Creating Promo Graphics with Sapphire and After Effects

Hey everyone, John here. Welcome back to another Sapphire tutorial.
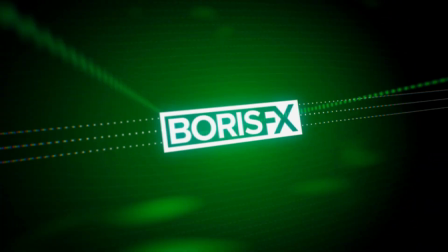(0:03)
This is a walkthrough tutorial, and I'm going to show you how I set up this look for our recent Crumplepop launch using After Effects with Sapphire.
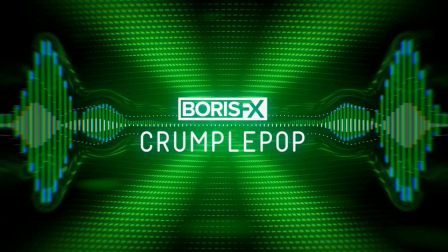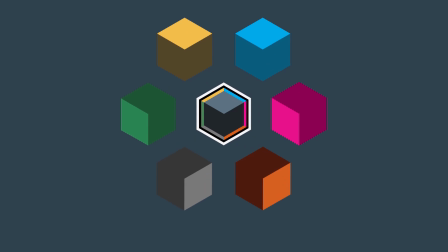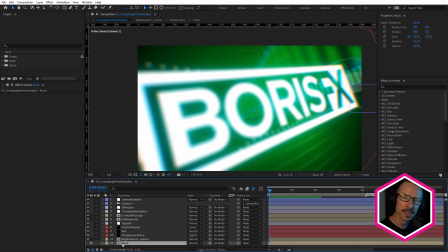(0:24)
The whole look for this is really driven by the music. Motion graphics always looks good when it's linked to music.
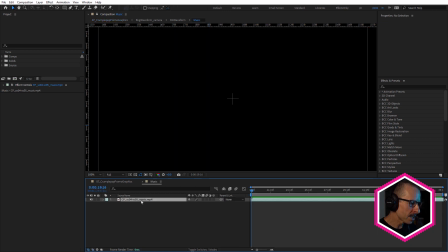(0:29)
And I've put the music file inside a pre-comp because I've used the music throughout this project, and by pre-composing it, it just means if I switch the music out, then it's going to update in all those pre-comps and save time.
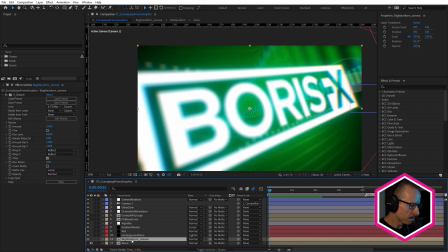(0:45)
Above that, we have this background waveform camera comp.
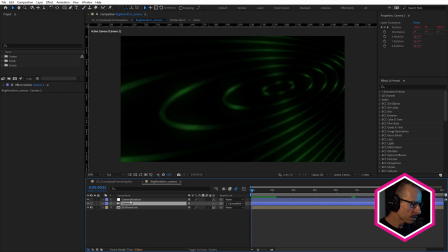(0:49)
And in here, we have a camera linked to a null object, and we have this background waveform comp.
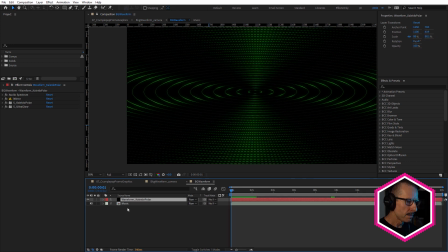(0:57)
We'll talk about these two layers in a moment. In here, we have the main effects that create the background, and those are Audio Spectrum, Mirror, Sapphire Kaleidopolar, and Sapphire Ultraglow.
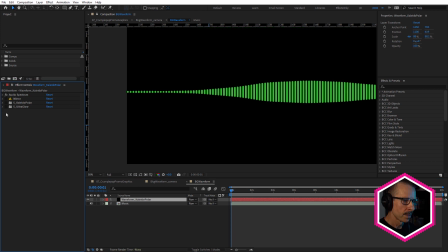(1:12)
Let's turn those ones off. And there's our Audio Spectrum. You see the music's in this comp, and I've chosen Audio Layer, Music. And just made a few adjustments to give some nice thick bars, and I've made those green.
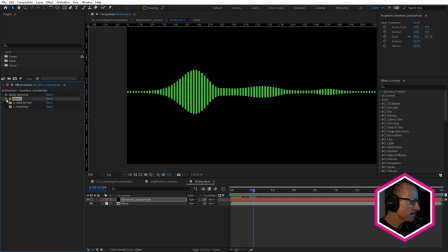(1:33)
Now, if you look over this side, when I turn on the mirror, that just mirrors that onto the other side. You can see this little yellow triangle here. That just is telling me that this is an 8-bit effect, but I've got a 32-bit project. Now, to really bring this to life, I've used Sapphire Kaleidopolar. Bang, that really changes that look, doesn't it?
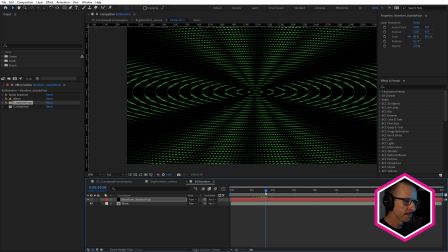(1:53)
And because this is linked to music, of course, it really brings this alive. Now, I've made this a little brighter by using Sapphire Ultraglow.
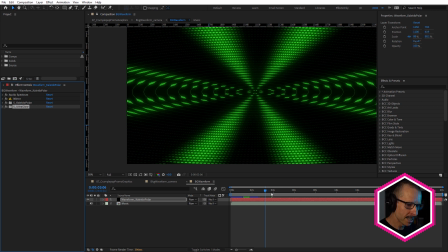(2:01)
What doesn't look better with a bit of Ultraglow? Especially when we get these thicker areas, Ultraglow really pops in there and makes that look really lovely. If I wanted to, I could come back to Kaleidopolar and just increase the angle repeats,
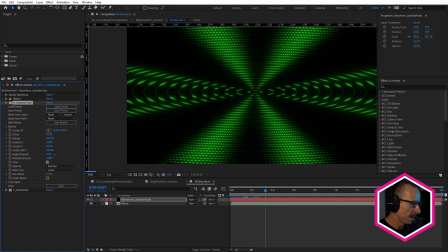(2:17)
just to make a few more of those thicker areas, like that. So that's looking really good. You can see how by linking that to the audio really brings that to life.
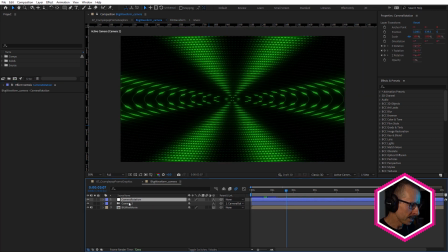(2:38)
Now, inside this composition, as I mentioned, I have these two layers here. And if I just come back to the very beginning, you can see how
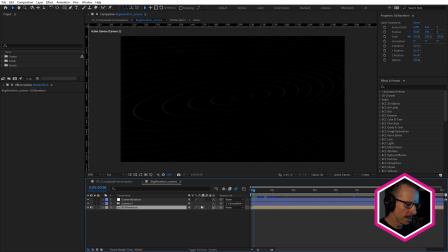(2:47)
that background waveform layer, it's 3D, is reacting to the camera.
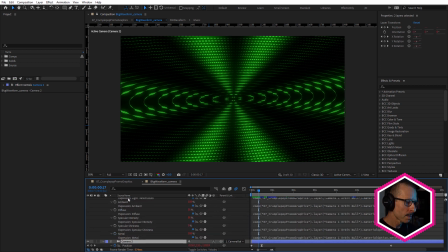(2:53)
Now, if I select both of those and press EE, you can see that all of the parameters have expressions. They're all linked to the camera inside the main comp. This one here, or these two layers here.
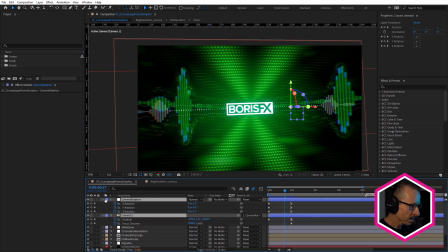(3:09)
If I press U here, you can see there's the keyframes. Now, why did I duplicate the camera and put it inside the pre-comp? Well, I'll tell you. If we have a look at this background layer again, see how it's been warped?
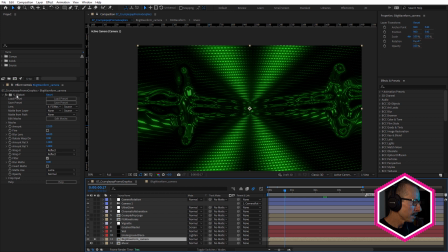(3:23)
This is using Sapphire S Distort. Now, in order to get Sapphire S Distort to recognize this camera movement,
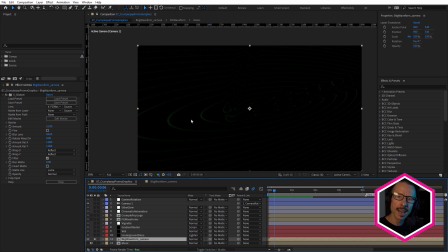(3:35)
or the position of the layer due to the camera, I had to pre-compose the camera. Let's just take a snapshot and I'll show you what I mean.
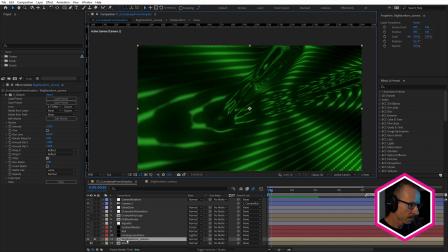(3:45)
So, snapshot in here, come back into here and turn these off.
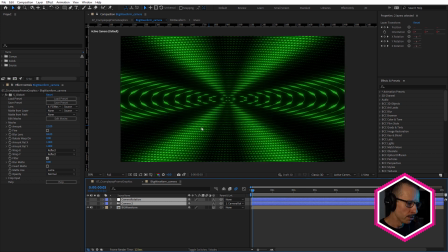(3:51)
So now we're looking at it without that camera move. Coming into the main comp, see how it changes it?
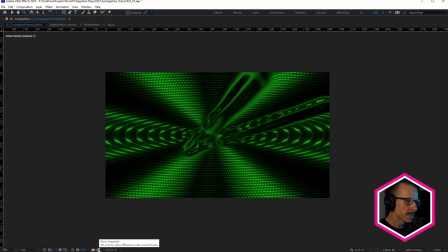(3:57)
So Sapphire Distort is distorting this background layer, background comp,
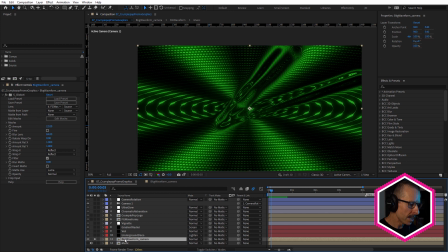(4:04)
but it has to have the camera inside that comp in order to distort that in the correct position.